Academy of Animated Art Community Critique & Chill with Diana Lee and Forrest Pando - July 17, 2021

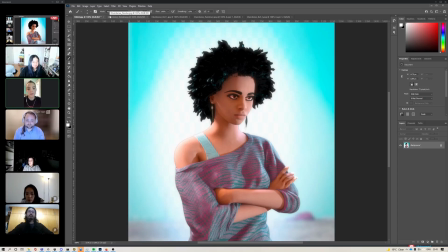1986s
And once you tone down the background's kind of fighting for your attention, but I think it's looking really good. Excellent. Thank you. Yeah, that's a great point. Sweet.
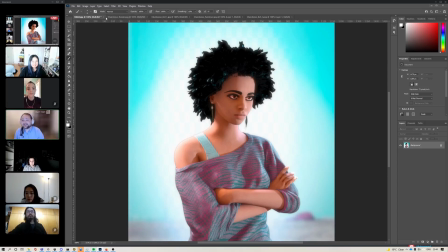2006s
Well, then let's move on. Nice work, and thank you for submitting, and can't wait to see the next one.
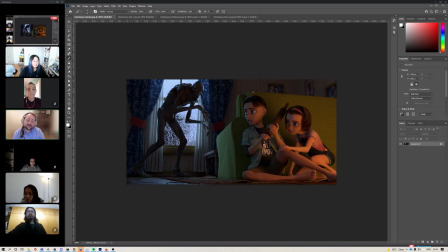2014s
All right, so this is Alamense's submission, and they also had two references.
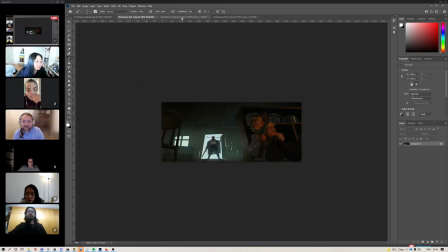2020s
So they had this reference here, and then this reference here from,
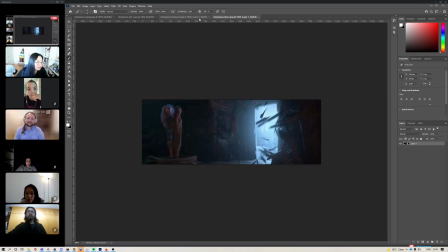2031s
was it Rhea? Is that from Rhea? Oh, can you all hear me? Yeah. Cool. There's just a little bit of lag.
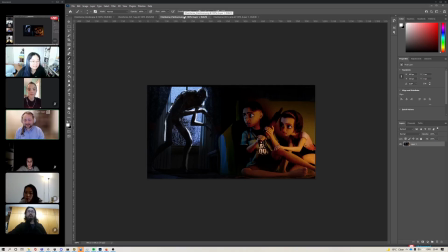2044s
And then I also included this paint over that Jordan did as well as part of his feedback.
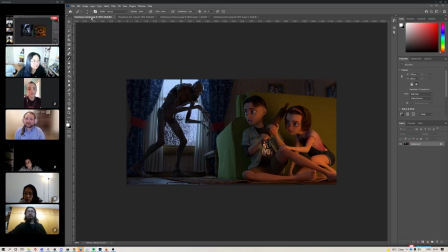2051s
I thought it was cool, and it would be cool to talk about. So before we get to that, what does it do? Anybody have any feedback?
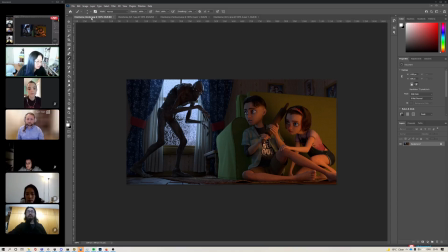2070s
Yeah, I think the paint over that Jordan included is a really good start to talk about it.
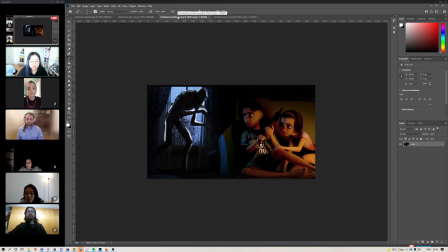2077s
I think the foreground dark values he brought it down a little too much. Also, is this the like alternative version? I think there's like a This is the first one, but you're right, there was an alternative version as well.
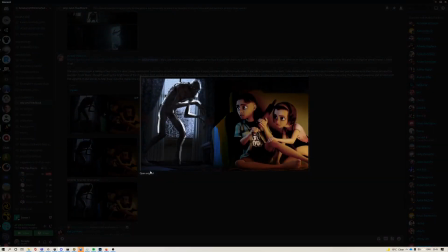2091s
I think the alternative is slightly less dark. Okay, look at it.
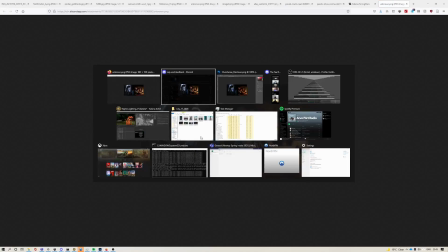2097s
Okay, there you go.
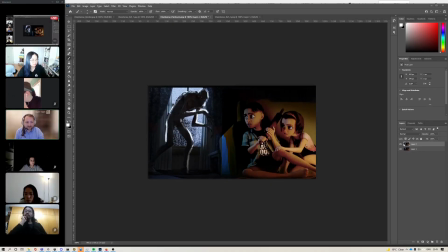2104s
So this is the less dark alternate. Yeah, I really like how the monster looks in both of these paint overs. For the foreground, I think the contrast and shadow level is too much.
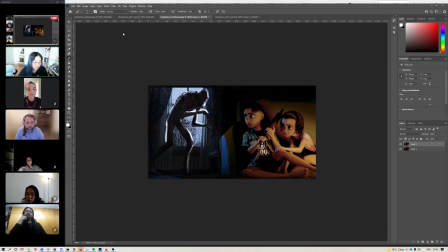2120s
I think something like a mix between this and what Olameze had would be a good start.
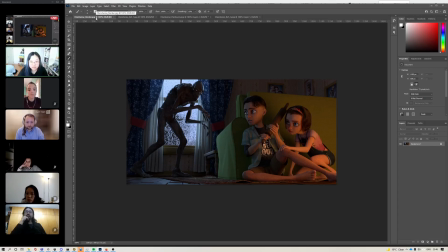2129s
I do think it's a little bright. I Yes. think the shadows are a little bright overall to be like a spooky scene. I think playing up the warm light that's on the characters and then just the window light would be a really good start.
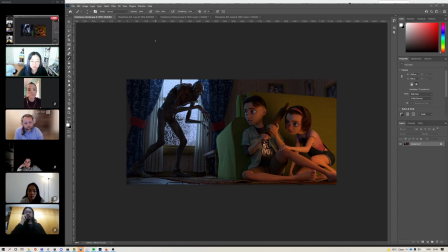2147s
And that's kind of what Jordan is doing in the paint over. But
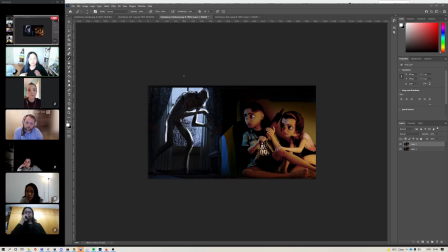2155s
the thing that's kind of, I wouldn't say missing, but something else that I would do from this paint over is the haze around the window. So I think keeping the foreground shadows
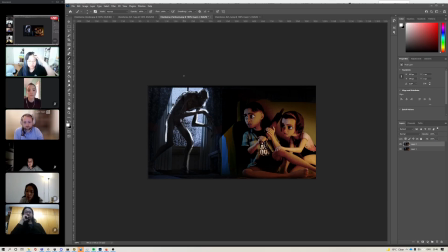2169s
darker than the background would really help this piece and add depth. Like in the first reference,
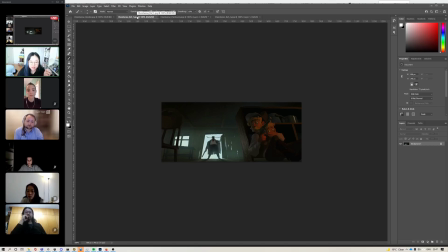2182s
you have the door, which is like the brightest thing in the scene, and then all this haze all over the back door and the background, which is separating the foreground from the background, because the foreground has a lot more darker shadow points.
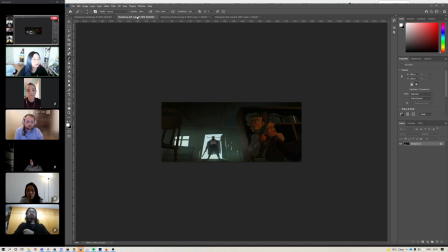2196s
But that's also probably achieved in large part in comp, so it'll also come later. But yeah, that's what I would do.
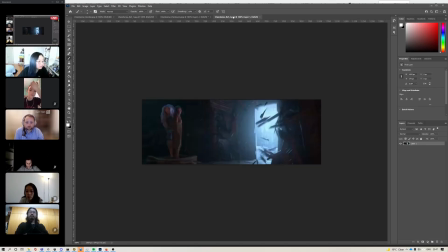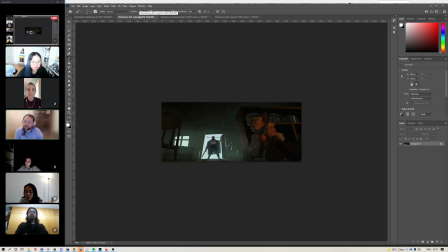2213s
Any other thoughts?
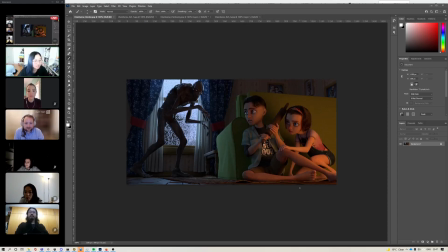2220s
It was a cool scene. Yeah. Like, I wonder if they made it from the reference, or if it's part of a bigger project. Yeah. Yeah, it is really cool.